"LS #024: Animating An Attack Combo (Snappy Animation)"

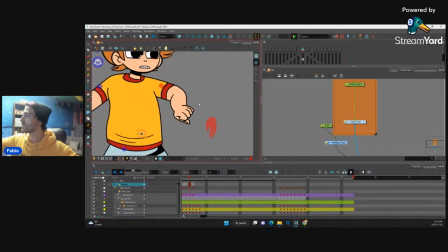right, so it's kind of foreshortened. I think though, this hand needs to be a little bit bigger. Oh. So just like that.
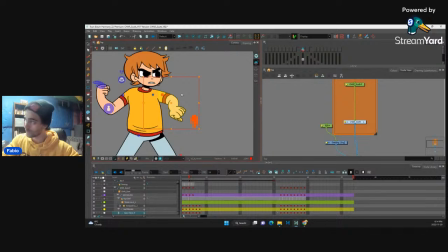And the next thing is we have to put his shoulders in front of the body. There you go. That's looking more foreshortened. And we're going to get this nice overlap.
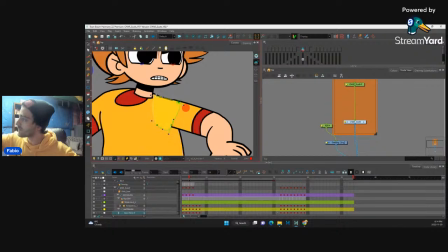So I guess overlapping lines kind of goes with the principle, like these lines,
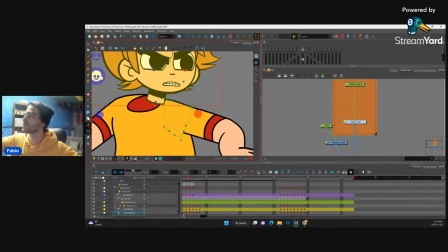of like 3D drawing in 3D, like solid drawing. Even though in cutout you don't really draw much, it's just showing you that it's 3D space, right?
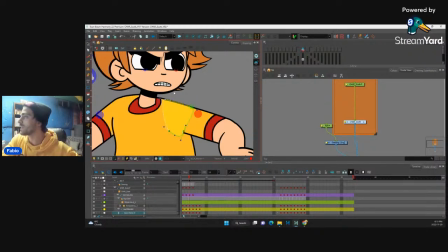So whenever you can, overlapping lines really helps your animation. It really helps your poses.
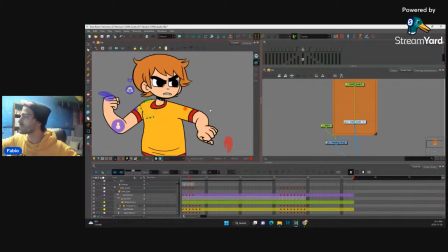My supervisor on the last show that I was working on, he was really big on things overlapping.
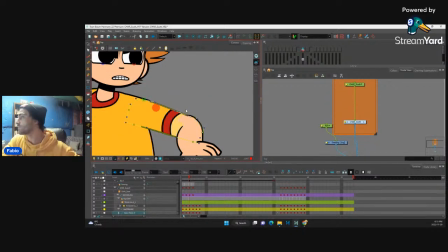And it seems like I would always forget when I would submit my work.
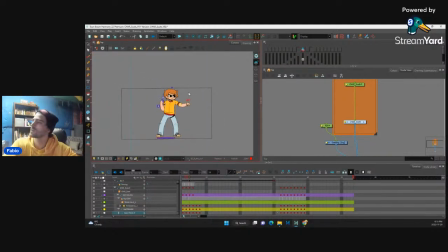I would always forget to overlap. Okay, look, nice. So we got a nice, right, twisting, boom. Now here,
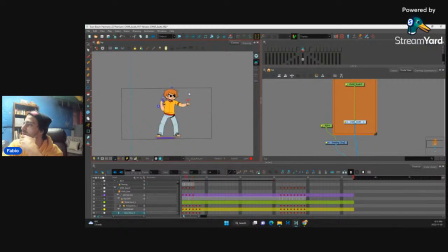just don't know what to do. I don't know if I want to go right from here to here because that's too quick. You might need to add another anticipation. So 1, 2. Let's plus this. I'm going to do that same trick.
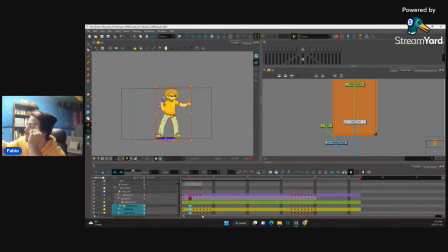So normally, I don't know how this is going to look, because if we punch, overshoot, and settle, and then we do the same thing again, overshoot and settle, our animation might look a little funny. But let's try it. Let's see how it looks.
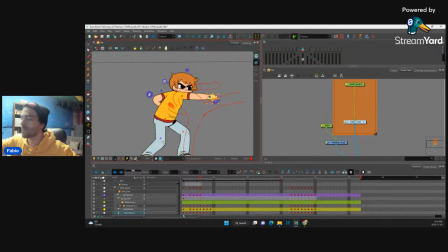Right, I guess that's kind of, I'm not going to say a trap that a lot of beginners fall on. Maybe. I know I did. When I was first animating, every single movement that I would do, it would follow that same formula, right?
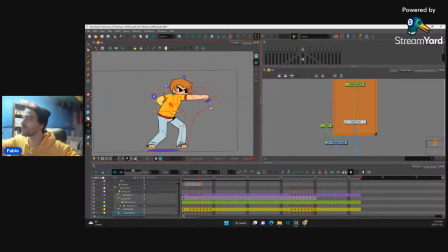Anticipate, overshoot, settle. And every single one of my movements started to kind of blend together and become really boring. It's all the same like rhythm, right?
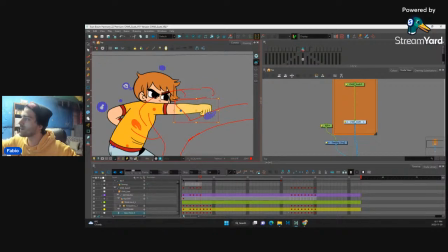So you want to have different rhythms. You kind of, not everything needs a settle, or not everything needs like an overshoot. Maybe you can just ease into something, or maybe settle a different part of the body.
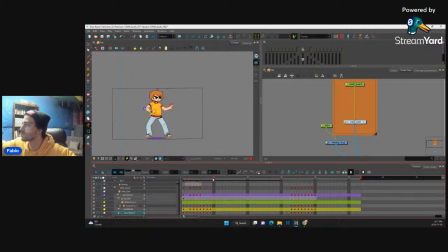Just keep it interesting. Yeah, so here's what we'll do. So we'll go 1, 2, and then instead of bringing him back and anticipating this, I'll anticipate him forward.
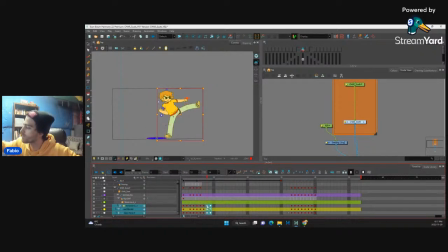So we kind of break up the rhythm. So let's see. Let's tween this, see what we get. Oh. Actually a pretty nice in between. Usually it doesn't give me something so nice.